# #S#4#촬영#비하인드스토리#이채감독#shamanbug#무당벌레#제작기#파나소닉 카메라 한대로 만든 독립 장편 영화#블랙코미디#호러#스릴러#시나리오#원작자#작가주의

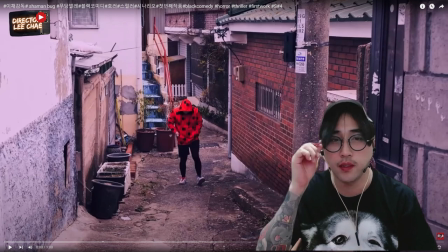(1:32)
안녕하세요. 샤이먼버그 무당벌레 씬넘버 4 강의 시작하겠습니다. 지나가는 어떤 여자의 냄새를 맡고 엄마의 그리움이라는 그 집을 찾아오는 장면이죠. 이렇게 올라오면 이둑이 동물적인 본능으로 이 집을 찾아서 이제 집으로 올라오는 장면입니다.
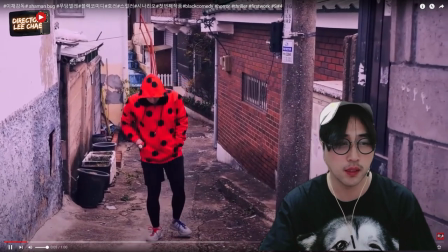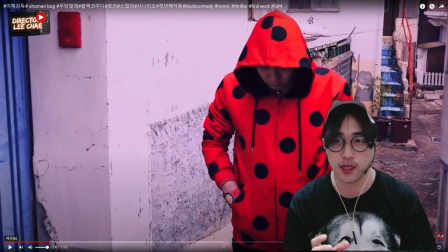(1:57)
카메라가 저 밑에서 이둑이 이렇게 올라올 때 카메라가 잡다가 살짝 이렇게 무빙을 주죠. 카메라 감독님이 무빙을 살짝 줘요. 그리고 이제 여기에 보면 왼쪽에 파란 훈 바로 옆에 보면은 여기 초인종 있잖아요.
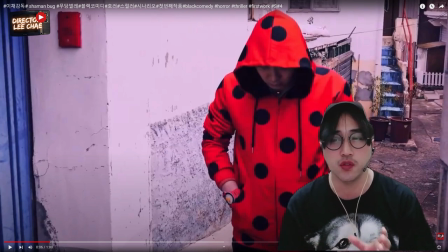(2:13)
원래 이제 이 샤이몬복은 무당벌레라는 시나리오를 썼을 때 이상한 도둑이 누르는 초인종의 어떤 행동 패턴 나쁜 도둑이 초인종 누르는 행동 패턴 착한 도둑이 초인종 누르는 그러니까 이 집에 이제
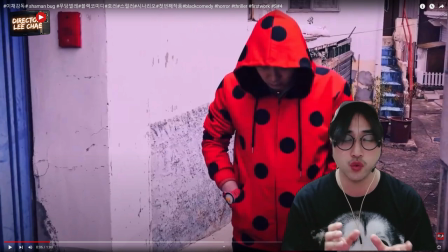(2:28)
각자 다른 도둑들이 3명이 들어오는 초인종을 누르는 행동 패턴이 있었어요 캐릭터를 드러내고 각기 다른 도둑들의 개성있는 성격을 좀 부여하고 싶었는데 그런 것들이 편집이 됐고요.
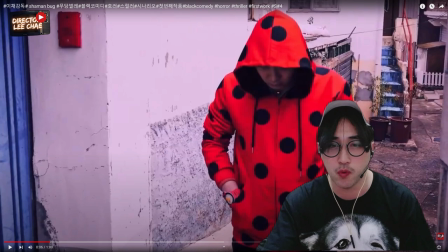(2:44)
여기 이둑에 이둑이 보면 여기 손에 보면 팔목에 보면 무당벌레 장난감 시계가 채워져 있거든요. 어렸을 때 무당벌레 옷을 엄마가 사줘가지고 무당벌레 옷을 입고 놀았던 어린 시절이 있었어요.
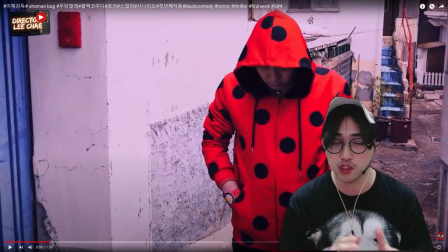(3:01)
이둑한테는 그러면서 그 추억이 이둑이 성장하면서 아버지의 폭력으로 인해서 엄마를 잃고 여동생을 잃고 가족을 잃고 나의 전부를 뺏어간 상징적인 옷입니다.
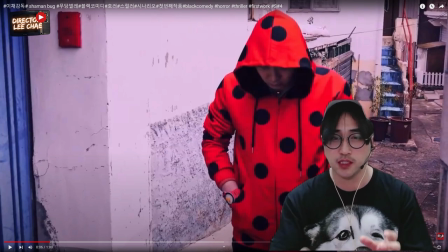(3:15)
그리고 이상한 도둑이 문방구에서 장난감을 동전 넣고 드르륵 뽑는 그런 장면들이 있어요. 그런 장면을 통해서 이 도둑이 문방구 뒤쪽으로 어떤 여자가 지나갑니다. 그 여자에게 엄마 냄새가 나서 이 집을 알아내서 찾아내서 이 집으로 들어왔는데 옆에 보면 이 초인종,
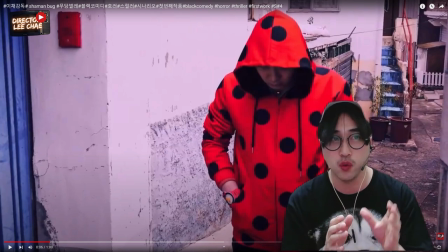(3:34)
빨간 초인종은 직접 만든 겁니다. 여기는 이 초인종 뒤에 보면 전기선이 없어요. 그냥 뒤에 본드로 붙인 거고요. 이 색깔 자체도 페인트칠을 한 겁니다. 그러니까 무당신을 찍고 남은 그 페인트 페인트로 페인트칠을 했어요. 물감을 좀 혼합해가지고 이둑이 이렇게 그냥 들어가죠.
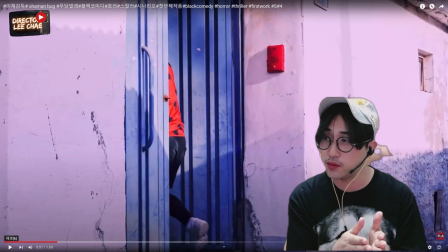(3:54)
들어가는데 처음에 관객이 이렇게 보면 자기 집인 줄 알아요. 그렇죠? 자기 집인 것처럼 자연스럽게 들어가잖아요. 솔직히 자기 집이 아니에요. 이둑도 처음 들어가는 처음 알게 되는 그 집을 너무 자연스럽게 들어가는데 처음에 이상한 도둑,
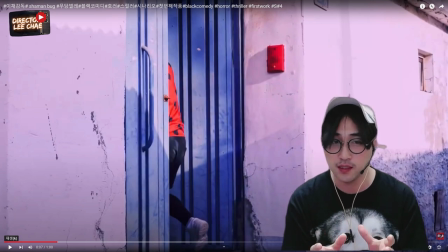(4:10)
나쁜 도둑, 착한 도둑이 각자 남의 집에 들어가는 그런 장면들 그리고 처음에 이둑이 부당 시퀀스가 끝나고 이상한 도둑이 처음 등장하는데 골목을 올라오면서 이 집을 들어갈 때 연출을 어떻게 어떤 의도를 갖고 있었냐면
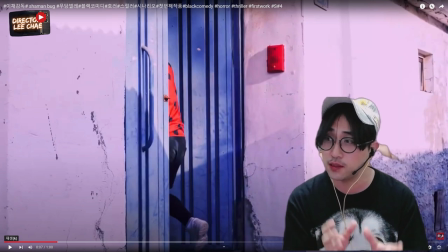(4:27)
관객한테 자기 집인 것처럼 자연스럽게 들어가는 그런 느낌, 그런 복선을 좀 깔고 싶었어요. 그래서 관객이 봤을 때 그냥 자기 집에 들어가는구나 라고 생각을 했는데 자기 집에 들어갔는데 집에 들어가서 이상한 짓들을 하죠. 냄새를 맡거나 분위기를 감지하거나 엄마에 대한 그리움에 대해서 막 북받쳐 울고
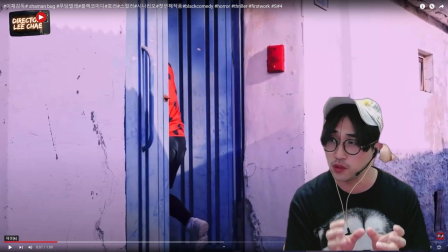(4:47)
아이러니하면서 알다가도 모르는 그런 미스테리한 그런 분위기를 내고 싶었고요. 열쇠 수리공을 불러서 이제 5만 원을 주고 집 안에 들어가요. 그래서 열쇠 수리공이 문을 따줘서 들어가는 겁니다. 그거는 이제 뒤에 편집해서 뒤에 나오도록 했어요.
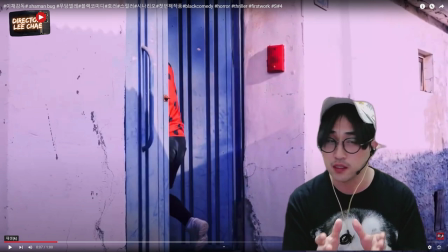(5:05)
오프닝 무당신이 끝나고 영화의 전반부가 시작이 될 때 그런 장면들을 미리 보여줄 필요는 없었거든요. 처음에는 미스테리한 분위기와 우울한 분위기와 아이러니, 기분 좋지 않은 그로데스크한 그런 느낌의 영상 톤을 좀 관객한테 안겨드리고 싶었어요.
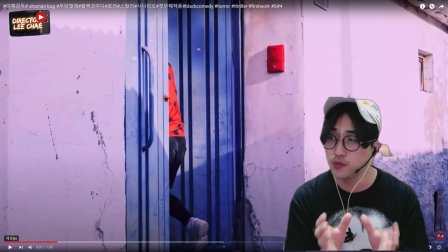(5:26)
열쇠 소리공을 불러서 여자입니다. 그분도 단역인데 그분이 간호사세요.